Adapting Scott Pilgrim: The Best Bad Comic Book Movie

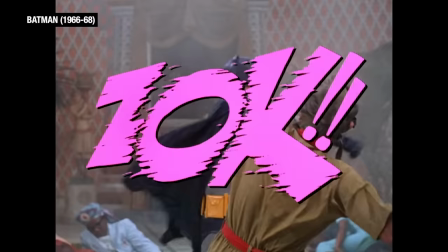Holy understatements, Batman.
In her essay on Scott Pilgrim,
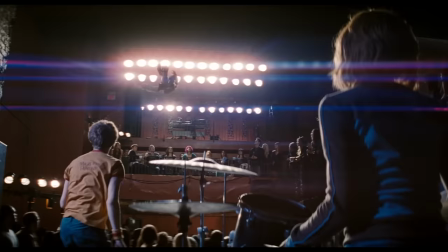leader Zaitlin Wu draws comparisons to the visual onomatopoeia in 1960s Batman and split-screen in Ang Lee's Hulk,
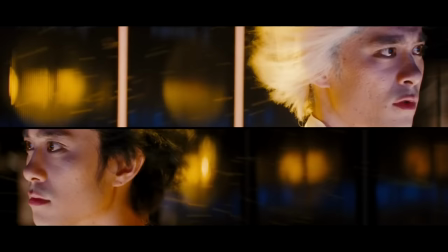neither of which are particularly celebrated.
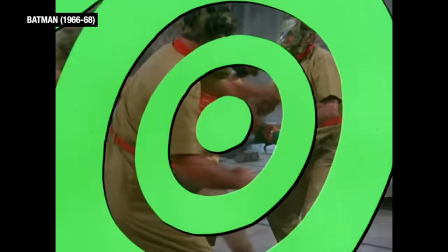Scott Pilgrim succeeds in ways its predecessors didn't by blurring reality and illusion in a more dreamlike space.
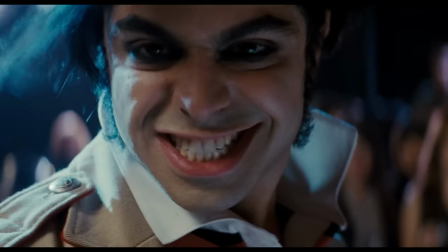In Batman, the onomatopoeia obscures the action, or even fully interrupts it, which may have more to do with masking the ropey choreography. photography.
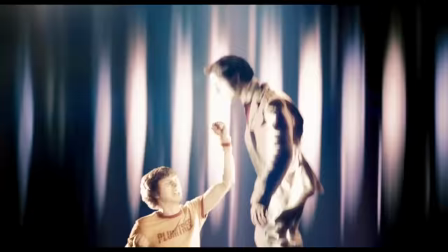In Scott Pilgrim, it is a significant part of how the shots are constructed. Frequently, as in the comic, the onomatopoeia exists in physical space.
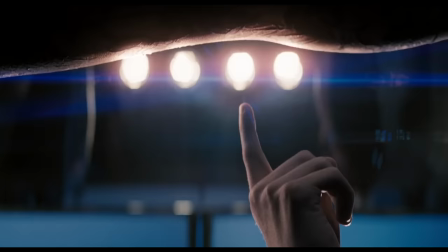And though it may seem redundant to illustrate a sound when, in a movie, you can actually hear it,
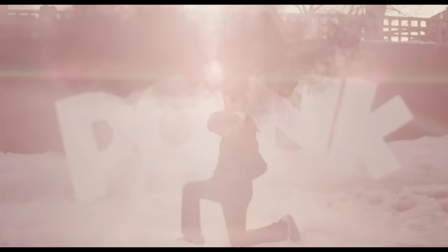they are sometimes used to draw attention to a particular sound, or else tied less to a sound and more to an action,
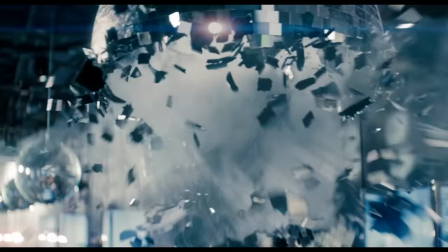because they also play a part in how the film conveys movement.
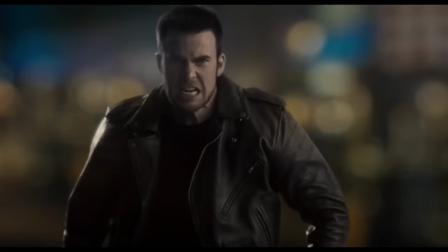Scott Pilgrim constructs its action not as continuous motion but as a comic-like series of static images.
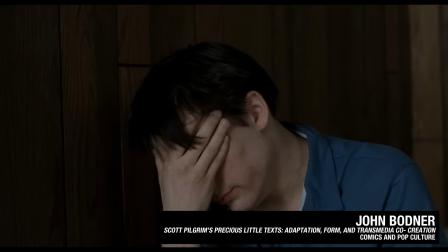Individual moments are highlighted, frozen or slowed down, with the illusion of speed maintained through quick cutting.
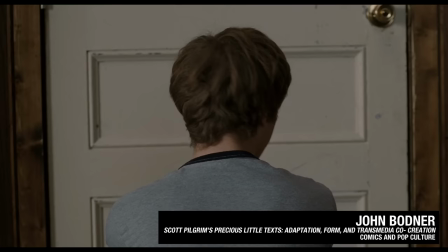Scott sits in front of the computer in medium frame.
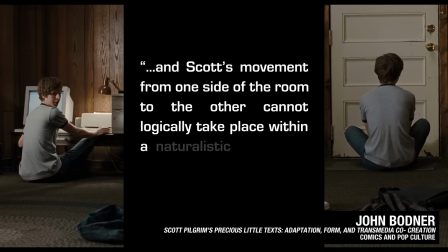Next, the view cuts to Wallace in medium close-up, then back to medium-frame Scott sitting cross-legged in front of the door.
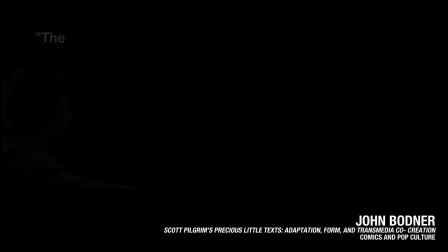The story has not yet introduced supernatural elements,
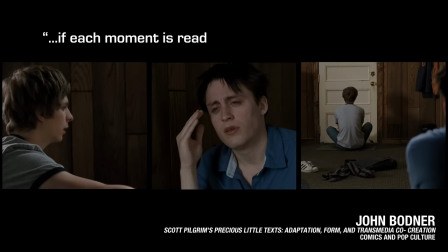and Scott's movement from one side of the room to the other cannot logically take place within a naturalistic reading of the temporal structure of these moments.
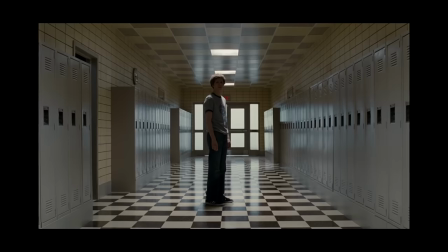The entirety makes sense in a comic reading, however, if each moment is read as a separate physical frame.
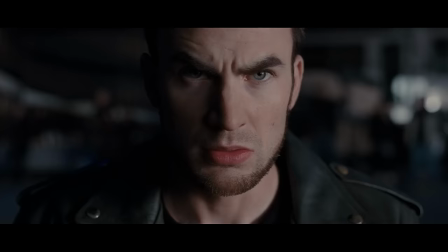Speaking of frames, Scott Pilgrim breaks the constraints of its frame. The frame's size and shape can change, even shot to shot.
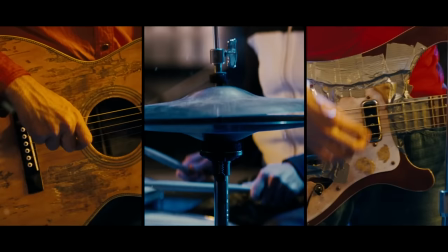Which isn't just evocative of comics, but also the differing aspect ratios of cinema, anime and video games.
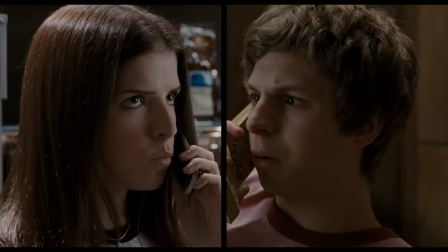There are frames within frames.
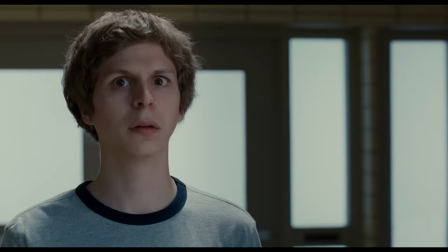Split-screen is used to create a sense of simultaneous action, to reinforce physical divisions, or to highlight moments within a scene.
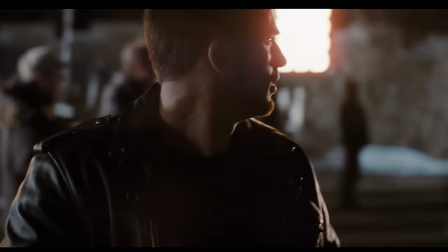Characters can also break these constraints, crossing over the cuts between shots, or even reaching outside the frame.
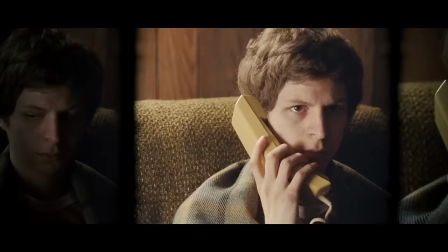Where Ang Lee's usage rubbed up against the naturalism of film,
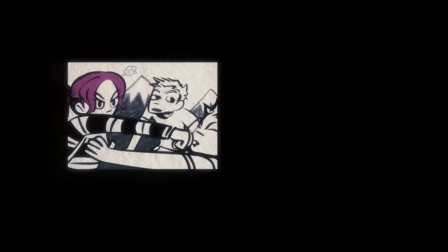here the malleable frame is an extension of the movie's malleable space and time. It even has gutters, the space between the panels of a comic.
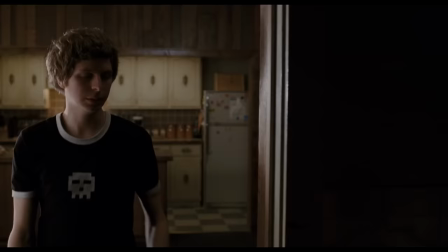Sometimes they're identical to a comic, sometimes an in-world object divides the frame, sometimes there's literal black space between shots. And what is particularly unique for film is the use of what John Bodnar identifies as a Bactinian double voice. Oof, who knew there was this much academia about Scott Pilgrim? This double voice is what it sounds like, one voice made of two voices.
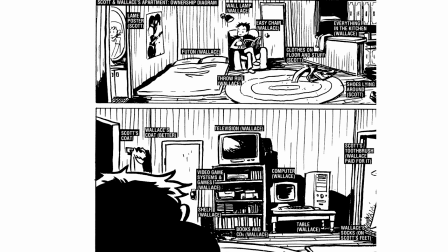In the sense Bodnar means this, it's like how the voice of a novel can be made from the voice of its characters as well as voice of a narrator,
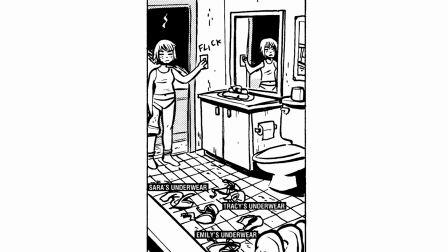or like how comic books will use speech bubbles for its characters and captions for the editor.
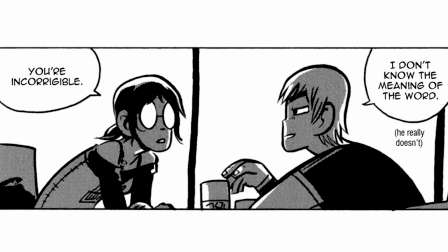In the Scott Pilgrim comics, O'Malley makes extensive use of captions, often to convey information the characters already have,
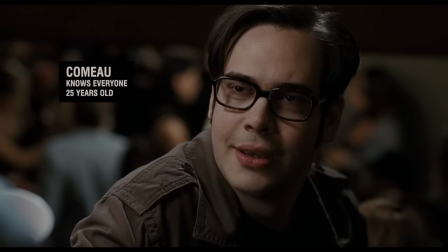or aren't being forthright about, and that is translated directly into the movie.
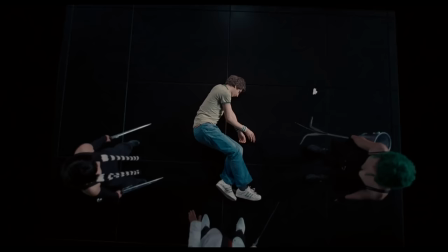You are incorrigible. I don't know the meaning of the word.
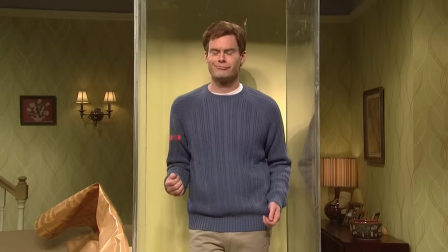Films rarely have a voice of the author like this, yet Scott Pilgrim turns it into a literal voice.
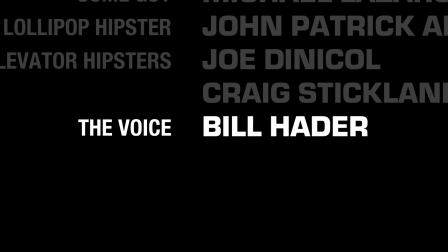That was so long ago now I can barely remember. Scott is acutely aware that his last salon haircut took place exactly 431 days ago.
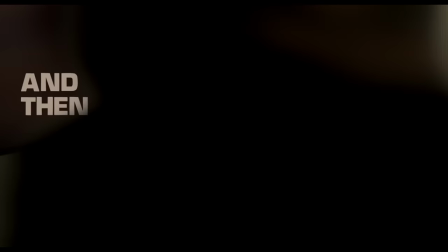That's Bill Hader, by the way. He's credited only as the voice. But whose voice is that meant to be?
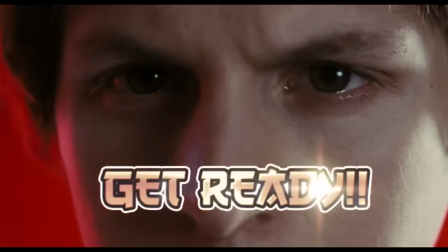In the comics, it seems to be the voice of O'Malley himself.